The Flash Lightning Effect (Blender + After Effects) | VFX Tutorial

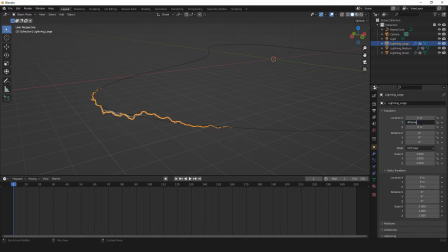4:09 the object transform panel add a driver to the y position and set the value to hash frame slash 0.15 apply this driver to the other lightning bolts in
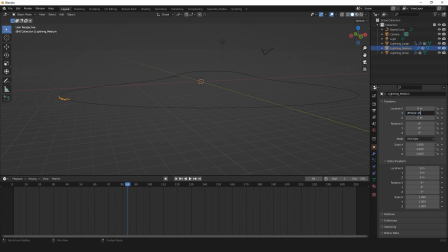the delta transform tab set a keyframe on the first frame of the timeline for all the lightning bolts go
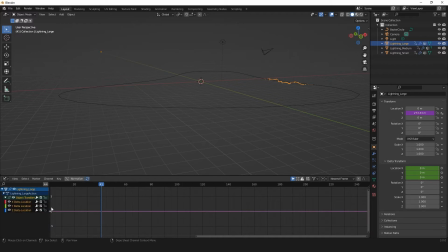4:41 to the graph editor and hit n to bring up the modifiers panel now depending on which axis you initially create the lightning bolt on will determine how it's affected in the delta transform in my case transformations on the x-axis will change the height position the
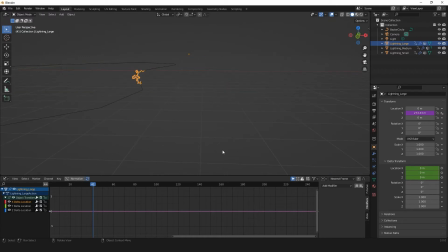4:58 y-axis will change its position on the path and the z-axis will change its position relative to the center of the path created add a noise modifier to the x-delta location with the scale set to 0.2 and the strength set to 2 repeat
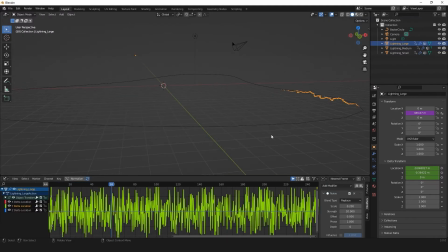5:19 this for the y and z delta locations but change the strength to 20 for the y-delta duplicate
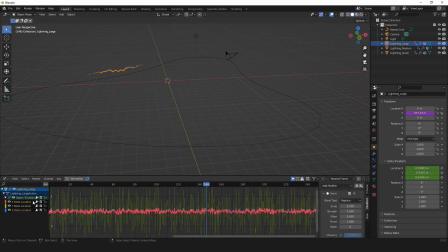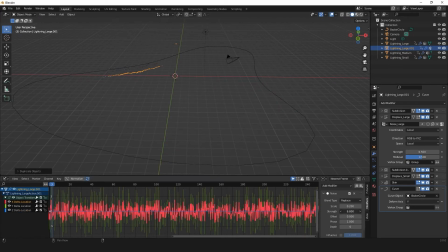5:43 each lightning bolt and change the phase and offset values to randomize each lightning's look here
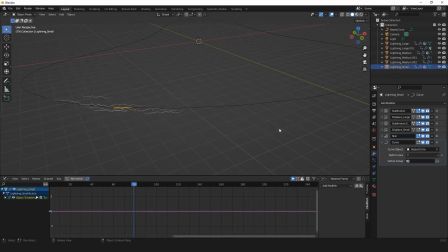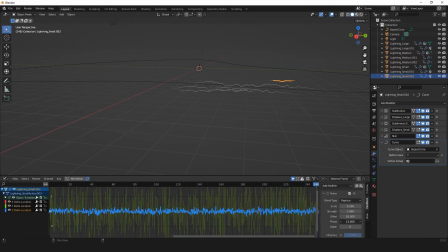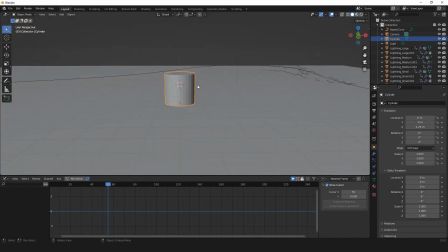6:28 i'm making a simple scene with a plane and some columns i quickly modeled this is not extremely
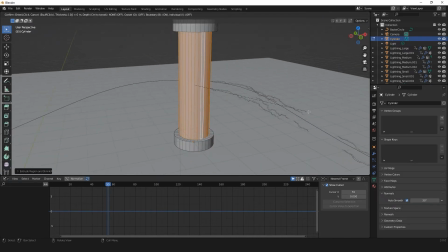6:34 important i just wanted to make something the lightning can interact with in
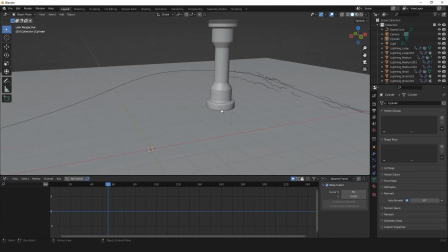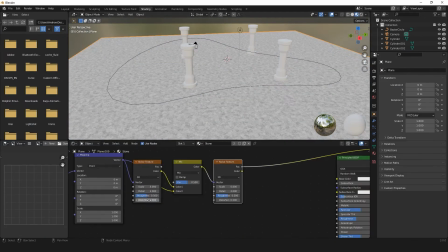6:45 the shading tab i'll make a quick stone like material to keep the effect from being flat then
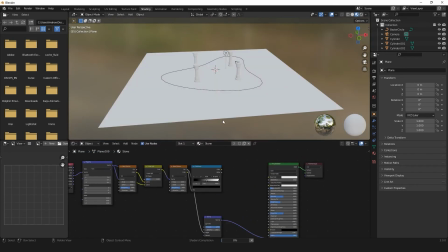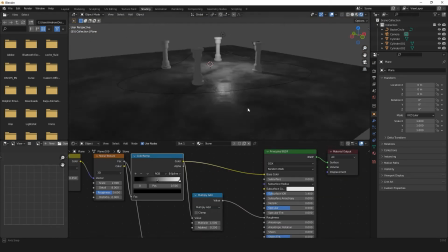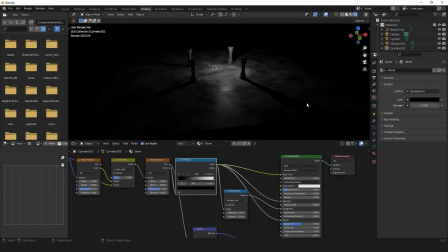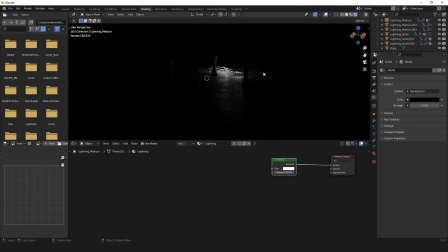7:08 i'll select the lightning bolt and give it an emission material set the strength to 100 and the saturation to 0.9 this keeps the lightning from being over saturated the hue of the lightning is up to personal preference I set mine to orange but you can do whatever floats your boat this
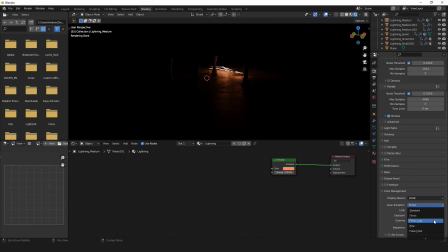7:32 part is not important but I'm heading over to the scene properties panel on the right and going down to the color management tab changing the view transform to filmic log the exposure to 2 and the gamma to 0.5 and the look to medium high contrast
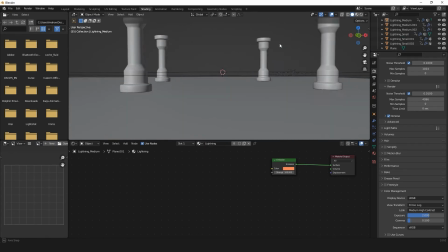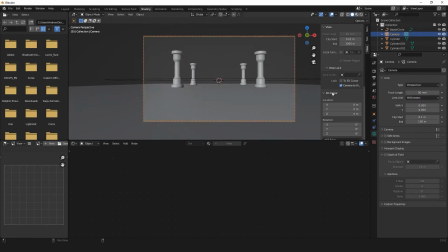7:56 animate the camera to your liking i'm just doing a dolly-esque shot that moves in over the course of the timeline go